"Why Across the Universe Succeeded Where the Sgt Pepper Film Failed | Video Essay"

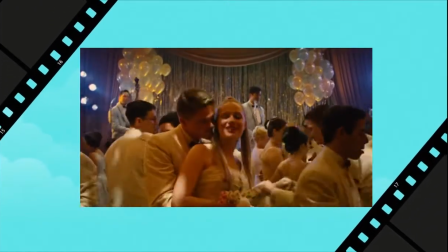(8:16)
This is much easier with songs from earlier in the Beatles career, as many were written as love songs to appease their young female audience.
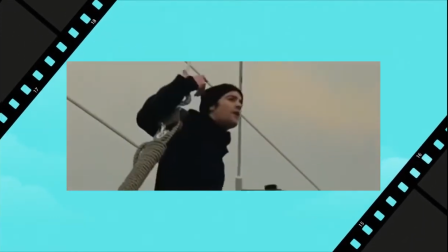(8:23)
These include Hold Me Tight, All My Loving, I've Just Seen A Face, and It Won't Be Long.
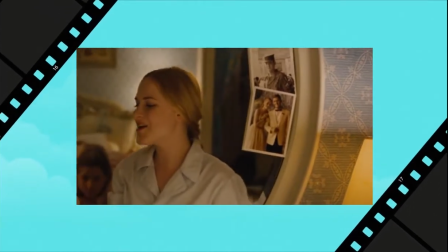(8:29)
Lucy is a feminist with rebellious ideas from the beginning, but she still has an innocent girl-next-door quality until that innocence is shattered by Daniel's untimely death.
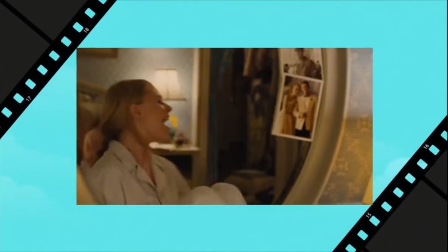(8:38)
So it seems appropriate that these songs are sung by or about her.
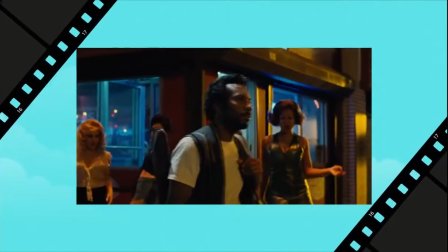(8:43)
Come Together uses the song's lyrics to describe JoJo, whilst the visuals establish New York itself,
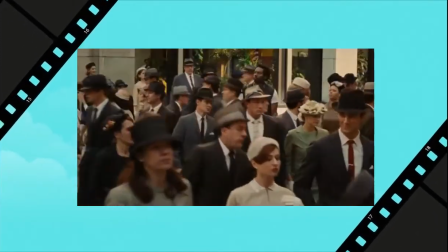(8:49)
juxtaposing the straight-laced businessman of the financial district with the expressive community of Greenwich Village.
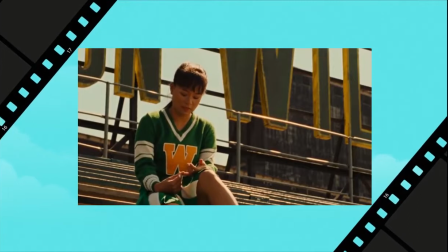(8:55)
When I brought up that there is a closeted gay character in this movie, I'm sure many Beatles fans will assume that this film features You've Got to Hide Your Love Away,
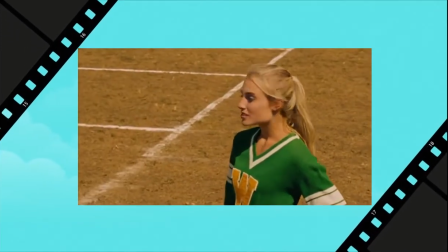(9:04)
a song that many suspect Lennon and McCartney wrote about their manager Brian Epstein,
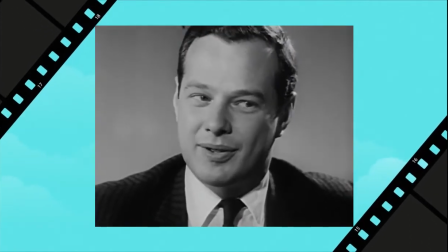(9:09)
a closeted gay man who sadly died shortly before homosexuality was legalised.
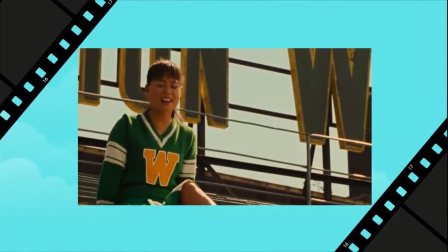(9:15)
However, they chose instead to take I Want to Hold Your Hand, an innocent plea to a sweetheart for some mild affection,
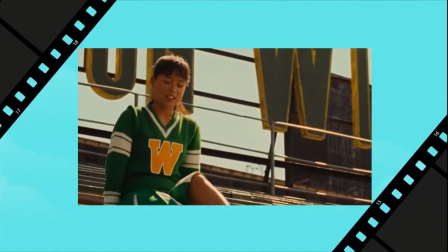(9:22)
and turns it into a heartbreaking song about unrequited love. And it works!
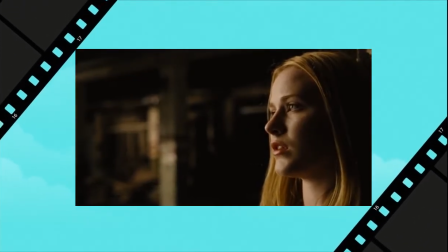(9:28)
If I Fell is originally about asking your new lover not to break your heart like your ex did,
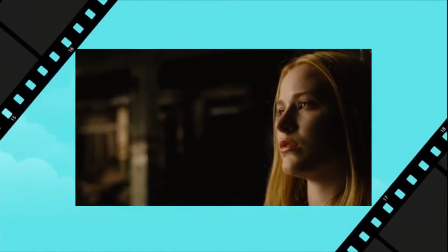(9:33)
but Lucy splits the character of the ex into two, referring to her own past romance,
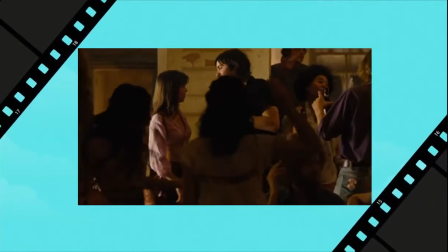(9:38)
and referring to the girl that Jude dumps for her.
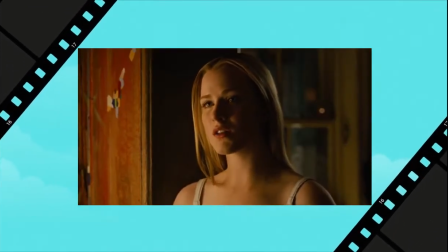(9:42)
She's the last character to sing a song from before 1967, which makes sense.
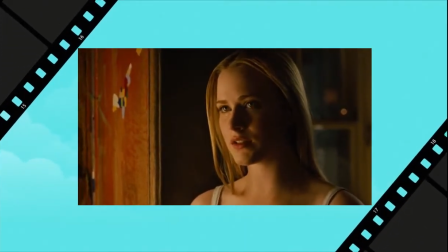(9:48)
She's the most innocent from a very traditional conservative area, so it makes sense that she sings a song with more innocent lyrics.
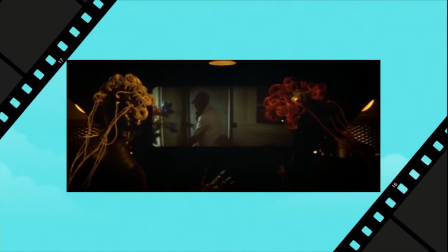(9:55)
Across the universe avoided songs that narrated stories themselves, such as She's Leaving Home or Maxwell's Silver Hammer.
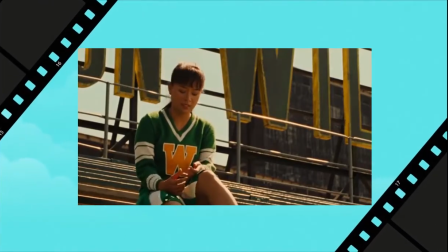(10:02)
Instead, they are songs in which the characters express their feelings,
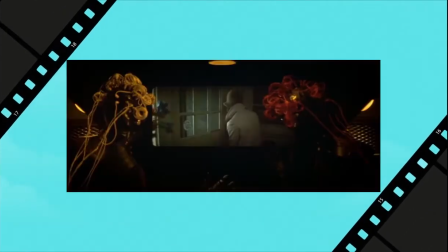(10:07)
which is a better thing to spend our time on and doesn't have the issue of why someone is narrating something.
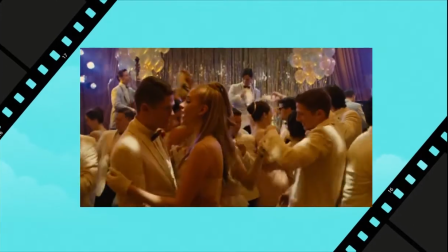(10:13)
They also don't overstay their welcome.
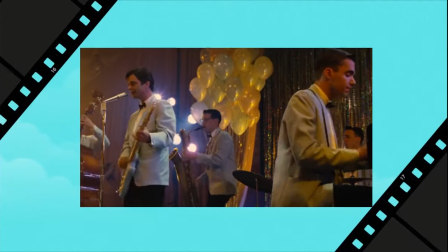(10:15)
Whilst the full versions are available on the soundtrack, some of them are over in a minute and a half in the film itself, especially at the beginning.
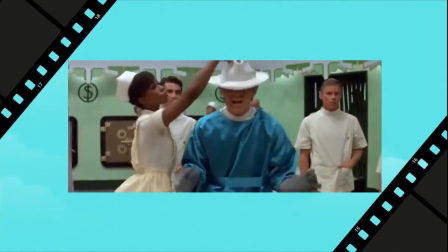(10:23)
Whilst it has roughly the same amount of songs, Sgt Pepper feels like it weighs down the film with pointless songs and pointless scenes.
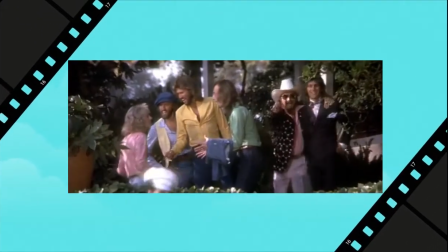(10:31)
Even the ones that did make sense in the narrative if going for too long.
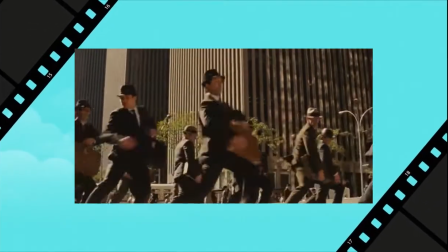(10:35)
Unless the song is showing off exposition or an interesting dance number, Across the Universe keeps it just a couple of verses.
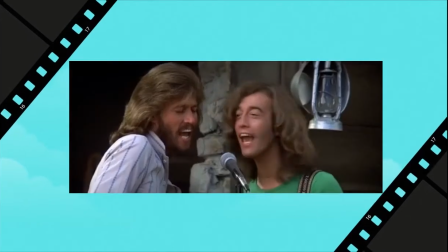(10:43)
Something I actually forgot to mention in my Sgt Pepper video is the four tracks sung by characters as performances.
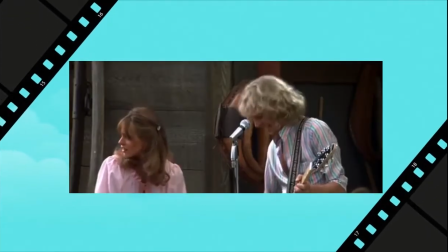(10:50)
They offered nothing about the characters. This is especially a waste when you consider that Oh Darling,
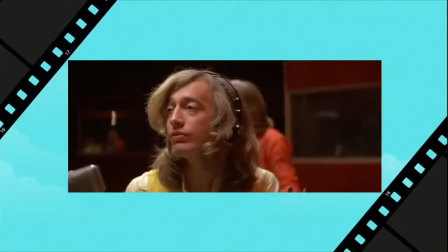(10:57)
the emotionally potent song Paul wrote when John suggested breaking up the band is
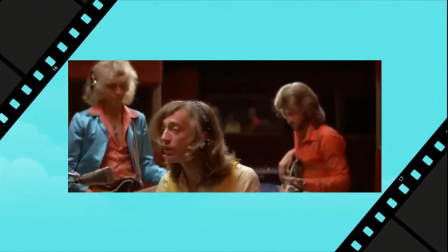(11:02)
just sung diegetically with no relation to how the characters are feeling.
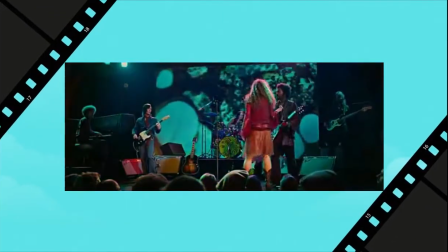(11:07)
Across the Universe also includes four diegetic tracks, but these are also used to tell us something about those singing them.
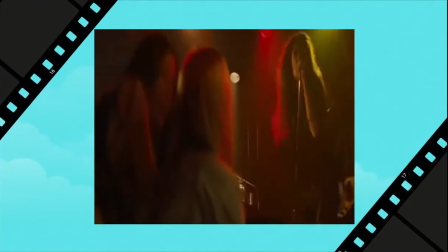(11:15)
We first see Sadie perform Why Don't We Do It In The Road, which reinforces the sexual energy that we've been getting off her so far.
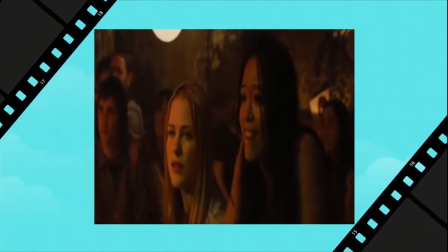(11:23)
We also get plenty of dialogue in this brief scene, so it doesn't take up too much time. The next song we see her perform is Oh Darling.
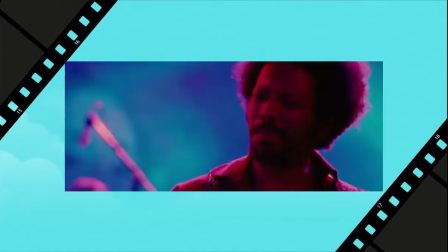(11:32)
This scene starts out as a performance. However, Jojo has already overheard Sadie's manager planning to get rid of him and
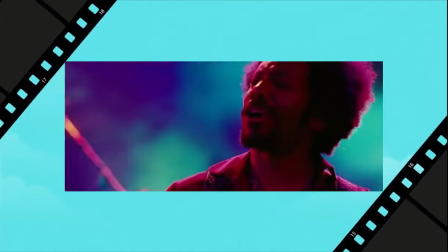(11:40)
starts to make it a duet to rub her the wrong way and point out the irony of the lyrics.
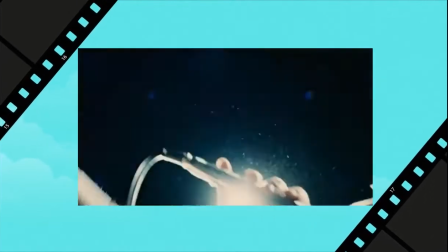(11:46)
Sadie's performance of Helter Skelter plays over Lucy and Jude's arrests. This is where everything finally falls apart for Jude and Lucy.
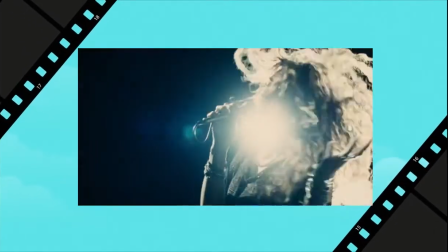(11:55)
It's at least related to the story, but it's a good soundtrack for the panic and chaos of the scene.
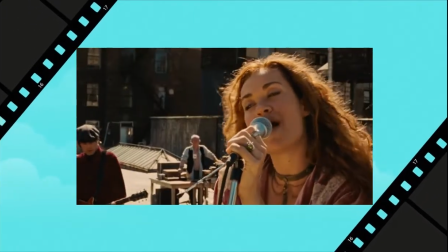(12:00)
Finally, we see Sadie and Jojo singing Don't Let Me Down on the roof of their studio.
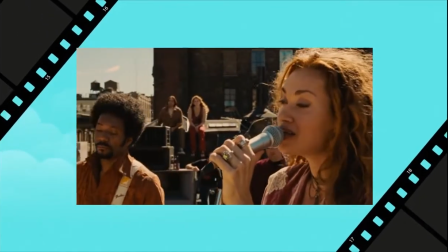(12:07)
This time, it is very much a planned duet, where they sing in harmony.
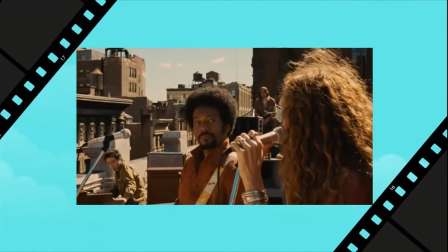(12:12)
This is not only the characters performing, it is a couple promising not to make the same mistakes.
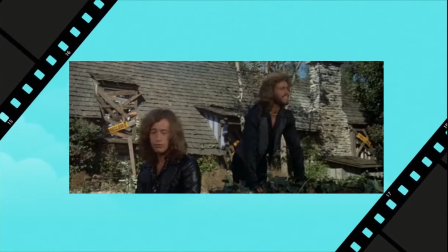(12:17)
Oh, and I also forgot to mention a day in The Life in Sgt Pepper, because it was completely bloody pointless.
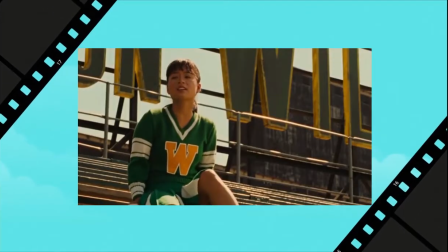(12:25)
Unlike George Martin's work on the Sgt Pepper soundtrack, Elliot Goldenthal and the guest artists aren't afraid to do something more experimental with the Beatles repertoire.
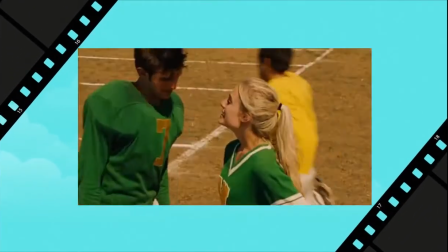(12:34)
The more sombre arrangements of I Want to Hold Your Hand and If I Fail suit the new interpretation,
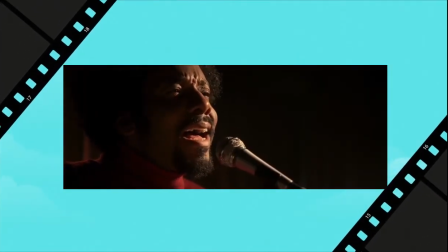(12:39)
whilst While My Guitar Gently Weeps does feature electric guitar, its introduction is more reminiscent of the sombre and reflexive tone of George's original acoustic demo.
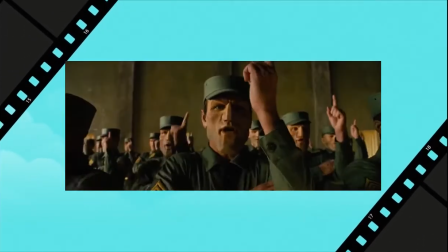(12:50)
I Want You has some militaristic drums and is sung by a male chorus of soldiers during Max's recruitment,
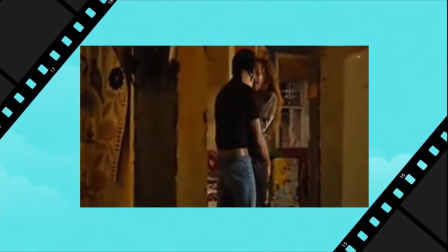(12:55)
before moving to something slower that reflects the longing and lust of the lyrics, as they apply to different characters,
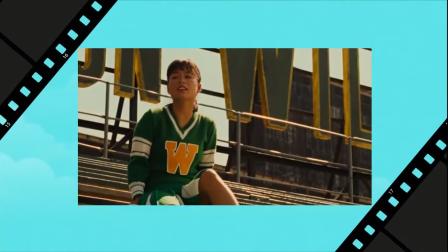(13:02)
singing about different emotions. The two songs that stand out the most are I Want to Hold Your Hand because of how different the emotion is,
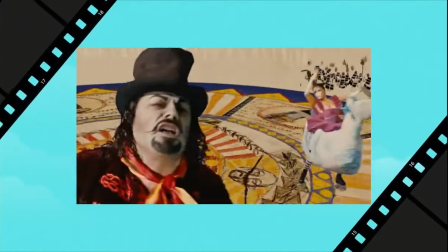(13:10)
and for the benefit of Mr. Kite because it doesn't really work, but I'll focus on this later.
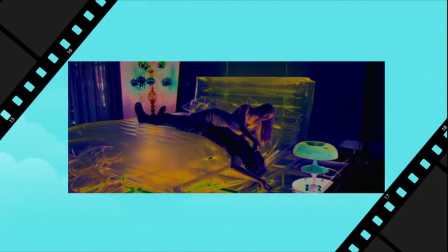(13:17)
I think the alt-rock band Secret Machines, who works on I Am The Walrus and whose covers of Flying and Blue Jay Way can also be found on the soundtrack,
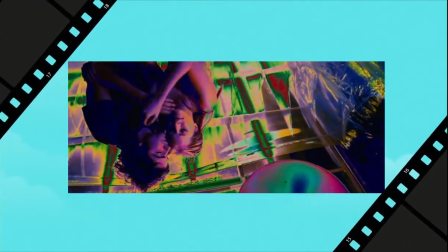(13:25)
are really interesting. Their sound is almost as ambitious as the Beatles themselves during that period.
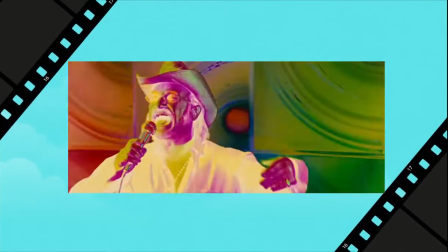(13:32)
I mean, Bowie was a big fan of them, which tells you all you need to know, really.
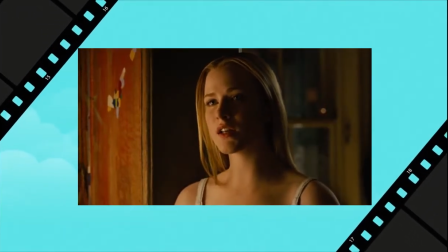(13:37)
The core cast is mostly made up of a combination of actors who can sing and singers who can act.
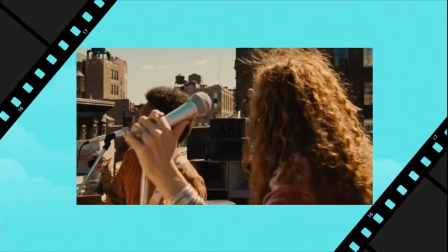(13:43)
There are no real weak links out of the six of them, although I am pretty sure that this film failed because Jim Sturgis upset an ancient burial ground or something
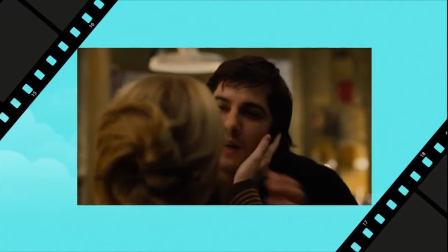(13:51)
because he seems to be cursed to only be in films that are either critically panned or financial failures.
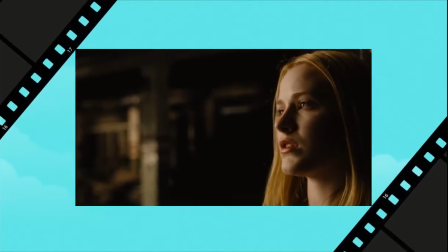(13:56)
Anyway, there are no barriers of acting ability to distance us from feeling for the characters, nor do they lack singing voices that distract us from the music.
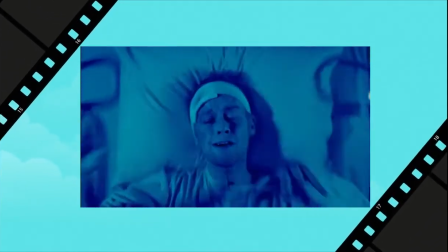(14:05)
They have a variety of vocal styles that suit the personality of the characters,
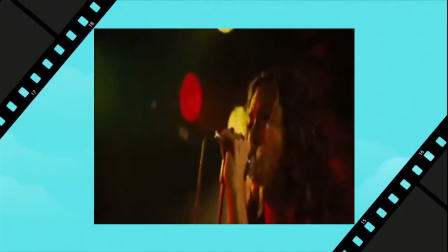(14:09)
such as sexy Sadie's raunchy rock vocals and Clean Cut Lucy's musical theatre-style voice.
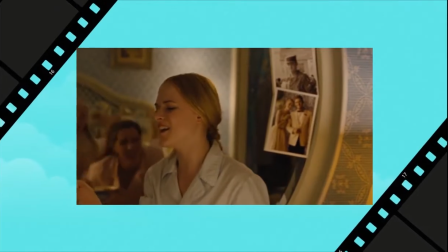(14:15)
None of them were big stars. Evan Rachel Wood was an established dramatic child actress and had already had a Golden Globe nomination at the age of 16.
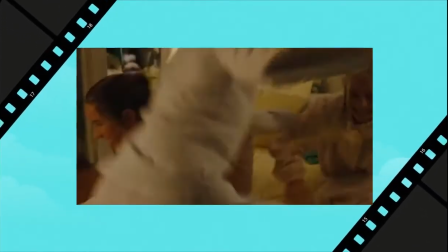(14:25)
But she was still, by no means, a box office drawer.
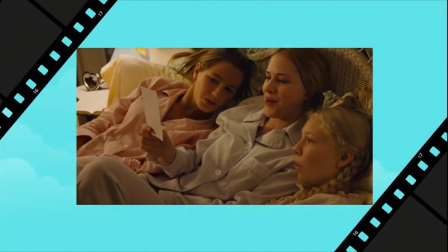(14:30)
Wood's performance is a standout one for me, as we see her mature from an innocent teenager to an angry and desperate activist.
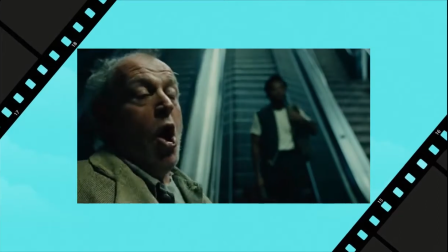(14:37)
Unlike Sgt Pepper's bloated celebrity appearances, Across the Universe is only three songs by celebrity guest stars.
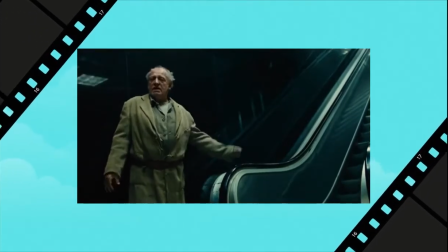(14:44)
Come Together is essentially a chorus number, but with Joe Cocker ticking up the members of the chorus, as a homeless man, a pimp and a hippie.
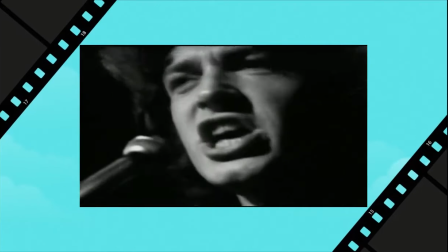(14:54)
This is a fantastic choice, as Cocker was best known for his cover of With a Little Help From My Friends.
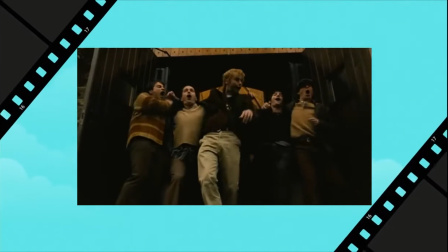(15:00)
The film even uses a similar arrangement for the end of their version of the song.
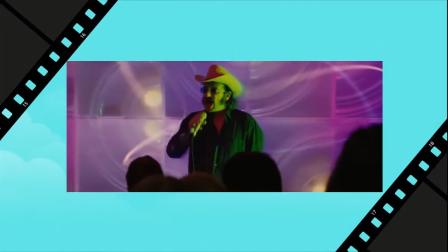(15:05)
Next there's Bono as the Timothy Leary-style figure Dr Robert, singing I Am the Walrus,
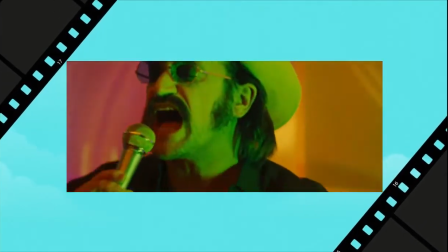(15:10)
as well as the cover of Lucius in the Sky with Diamonds during the end credits. Bono is neither particularly good or bad, he's just fine.
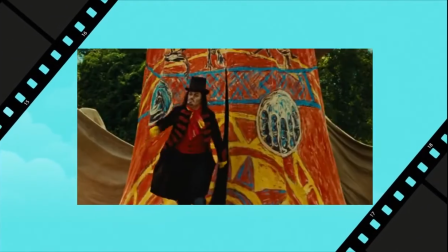(15:20)
I think the weakest musical number of the film is Eddie Izzard's performance of For the Benefit of Mr Kite.
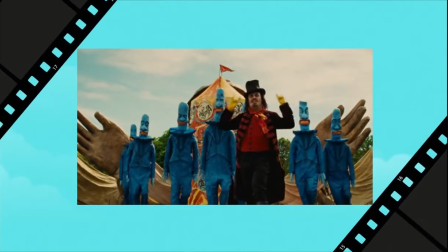(15:26)
Whilst Izzard is a great comedian and they certainly do their best here, I think that Eddie's improv comes off as irritating rather than witty.
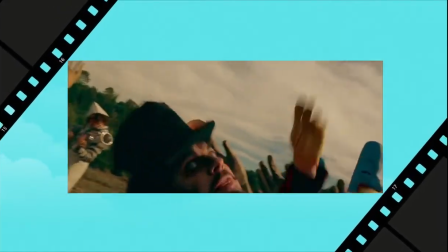(15:33)
There's a special feature where you see an unused take, and it's very clearly improvised.
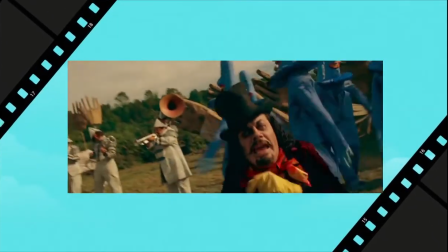(15:39)
Spoken word covers are also hard to pull off, whilst George Martin produced a cover that was completely spoken with Billy Connolly.
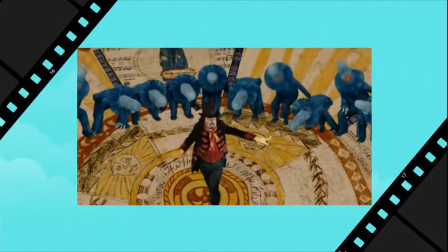(15:46)
It works much better with its immersive sound design and steam organ. That version wasn't really a song at all, it was more of a poem.
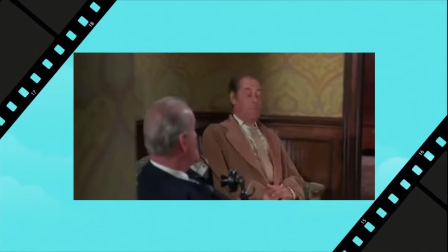(15:55)
You can't just Rex Harrison it. Unless of course you are Rex Harrison.
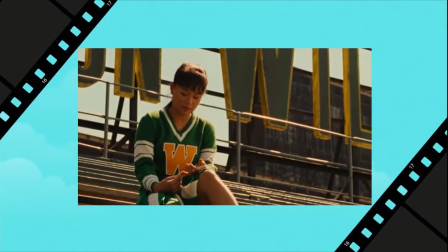(16:01)
On the whole, the film relied on casting suitable actors rather than big stars for the lead roles, and it paid off.
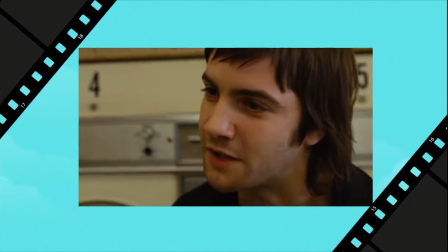(16:09)
This means that we can emotionally engage with the characters even when they aren't singing fantastic songs,
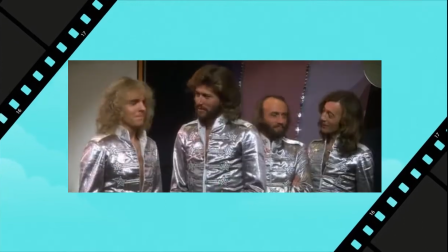(16:14)
instead of having to put up with the blank stares of Peter Frampton and the Bee Gees for two hours.
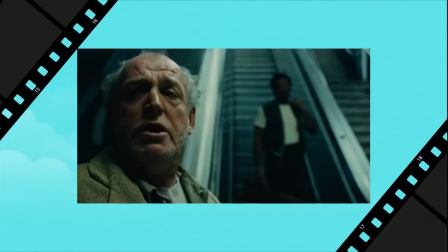(16:21)
What celebrity guests we do get are mostly fine, but it's only really Joe Cocker that makes a big impact in my opinion.